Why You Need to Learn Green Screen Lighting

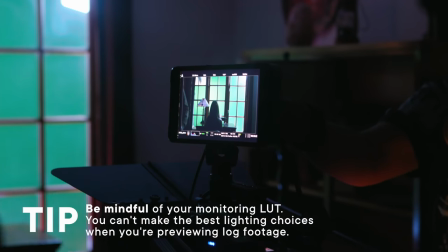I need the LUT from the monitor in order to be able to key. And then, so that comes out into my computer.
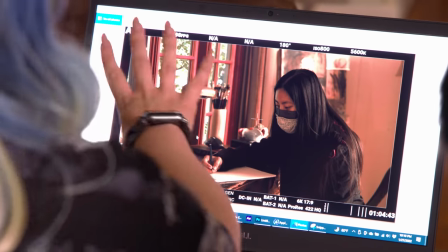I'm able to have the preview here on my screen so I can add a chroma effect.
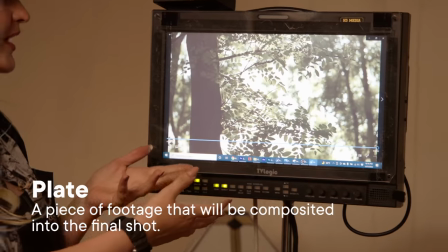So the first thing I do when I'm trying to match a plate is I pop the plate up and I try to analyze where is the lighting naturally coming from here.
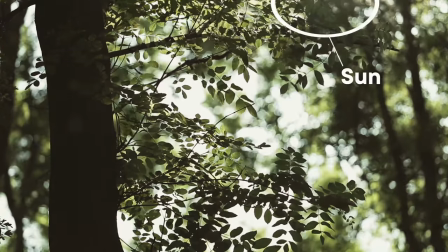So in this case, it's just the sun and it's coming from that side because you can see it peeking through all of these translucent leaves.
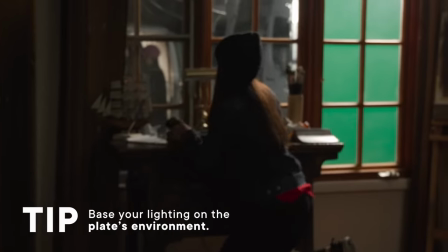And then we think about the story. So she's fixing a radio because her phone broke because there's no electricity.
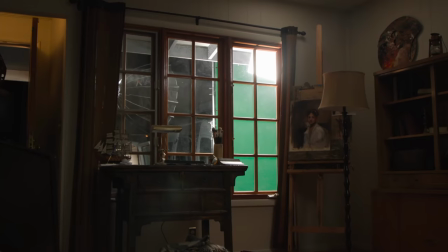So I'm not gonna have lights inside the house on. Everything's gonna be from the window. that's gonna be our guiding light.
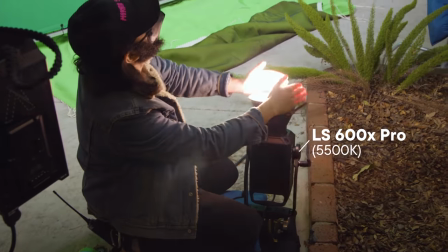What I wanna do is place another light down here and then place a reflector up here.
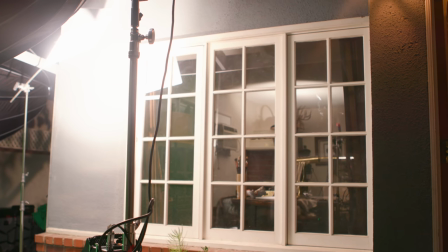By reflecting it into a nice white reflector, it's just gonna create that soft daylight glow.
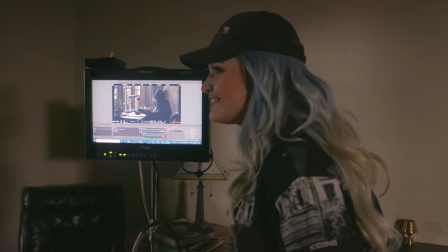It actually looks really good. Yeah, do you like that? Yeah.
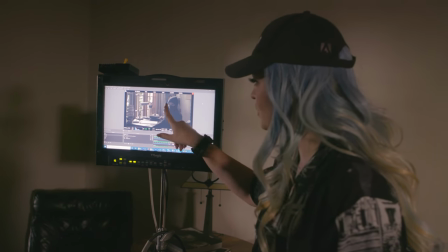Okay, so when she starts cheating to her left, most of her body's in shadow because we are doing a far side key.
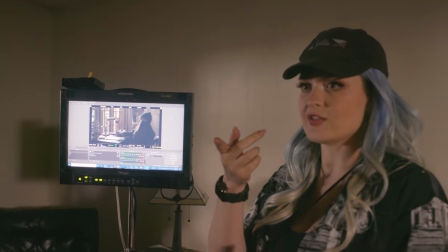We could maybe do a little bit of ambient because right now we have a 300x in here but if I turn it up all the way it's gonna be
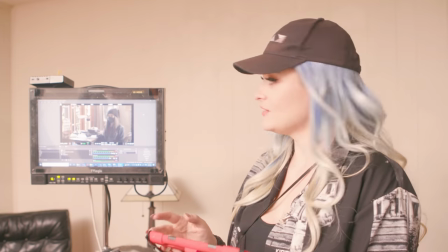really bright striking like that so I'm gonna turn it all
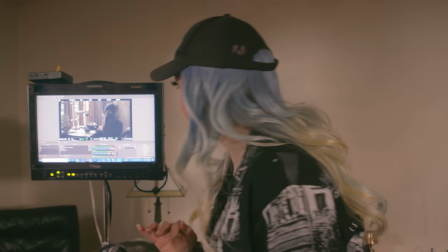the way down to like a 3.5 so maybe a little bit more
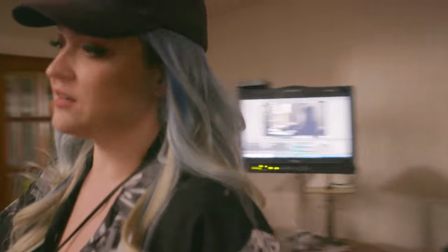and it still looks realistic and you can see right here I have the 300x and it's just pointing straight
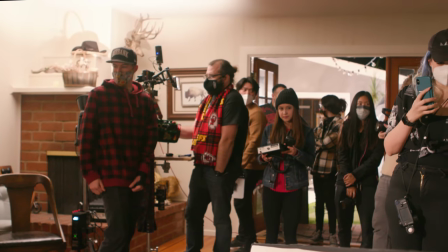up into the ceiling because when I scouted it I saw that this had these like warmish white-ish ceilings.
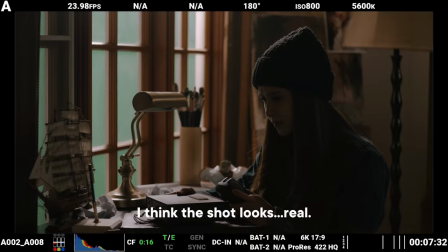So they're kind of a perfect bounce material for me. I think the shot looks real, really real already.
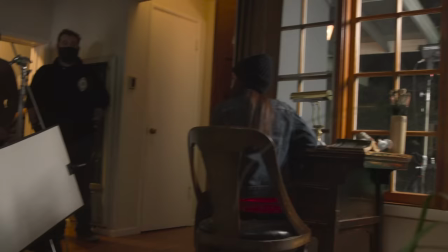The last thing I did was added this little bounce over here. It's a two by four white bounce.
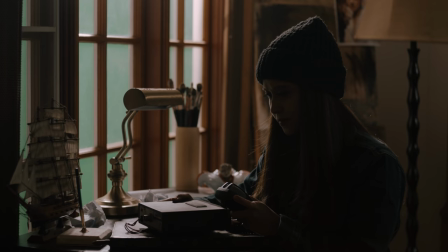Because she's turning away from this light, it's a very far side key. I just wanted a little bit more on the front of her face. Not too much, because this is still a drama, but I didn't want it to be completely black. This isn't, you know, Game of Thrones.
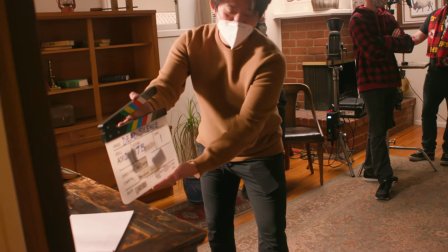Scene 17 beta, take one, mark.
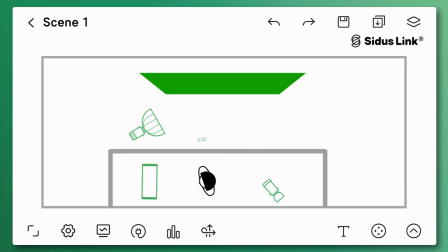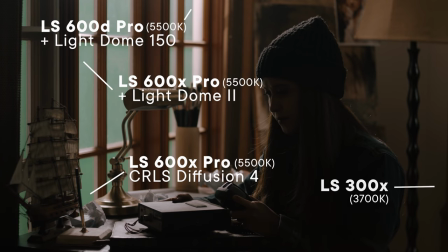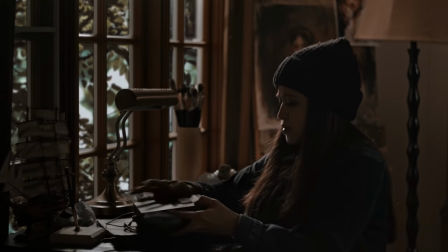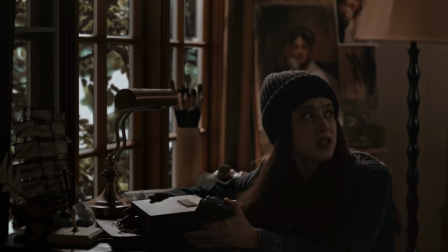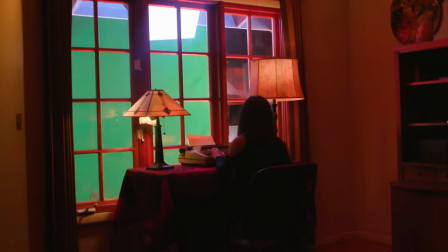I actually really liked that shot. I am so glad that we had that preview. And now, to the middle of Europe, let's head to Venice, Italy and do a nighttime scene.
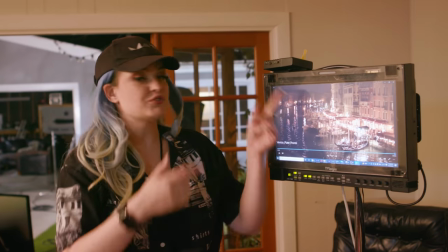So essentially, we have two light sources.
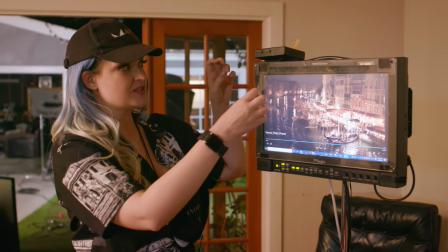The moonlight from above, which is this soft, dark blue, diffused moonlight, and then this warm light from below.
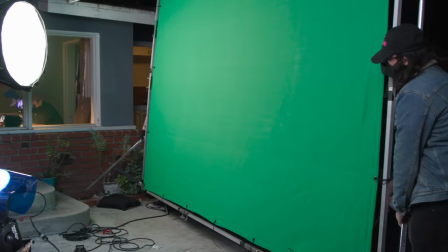That's what we're going to try to imitate this time around. The first step to that is actually moving that green screen, getting it positioned,
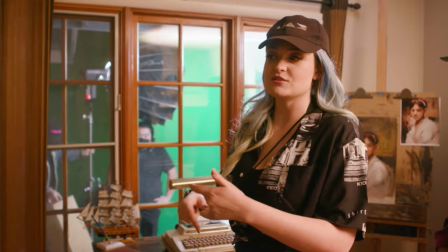and lighting it so that I can go ahead and do my magic on the computer, pop in that background.
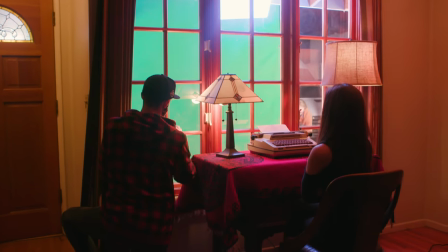This storyline, it doesn't necessarily mean that she doesn't have any sort of lighting, that she doesn't have electricity.
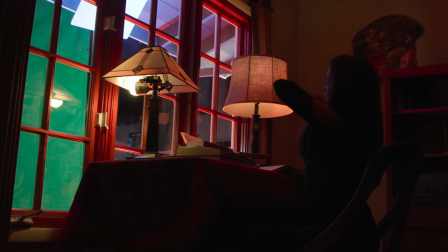In fact, she actually fell asleep at her desk. So it makes sense to have a little bit of light inside the room. So I'm going to use a color-changing light bulb and place it inside of a fixture that's visible on the screen.
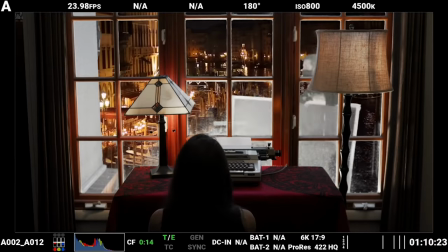The idea is a typewriter commercial, right? So it's supposed to feel very warm and inviting, not cold and panicky like the last one.
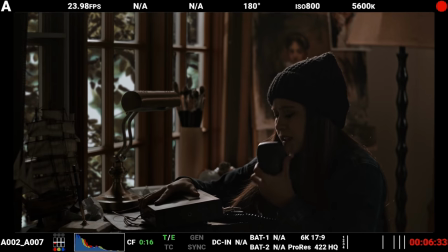It's actually the complete opposite of the last one that we just did, but it's in the same location. Isn't that crazy? The powers of green screen.
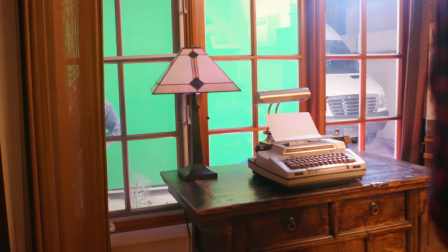What happens a lot with reflective surfaces when you have a green screen is that green will reflect off those surfaces.
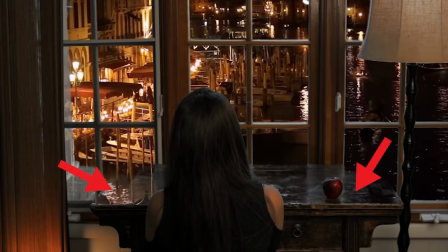So in this case, we have this beautiful wood, but it's reflecting. So what do we have to get rid of it?
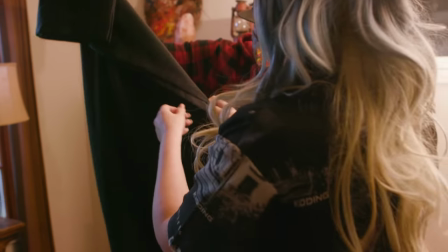Let's see. We have carpets, a black curtain, it's kind of shiny. I have an idea.
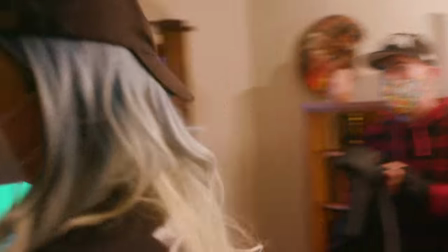I have an idea, hold on. Moses!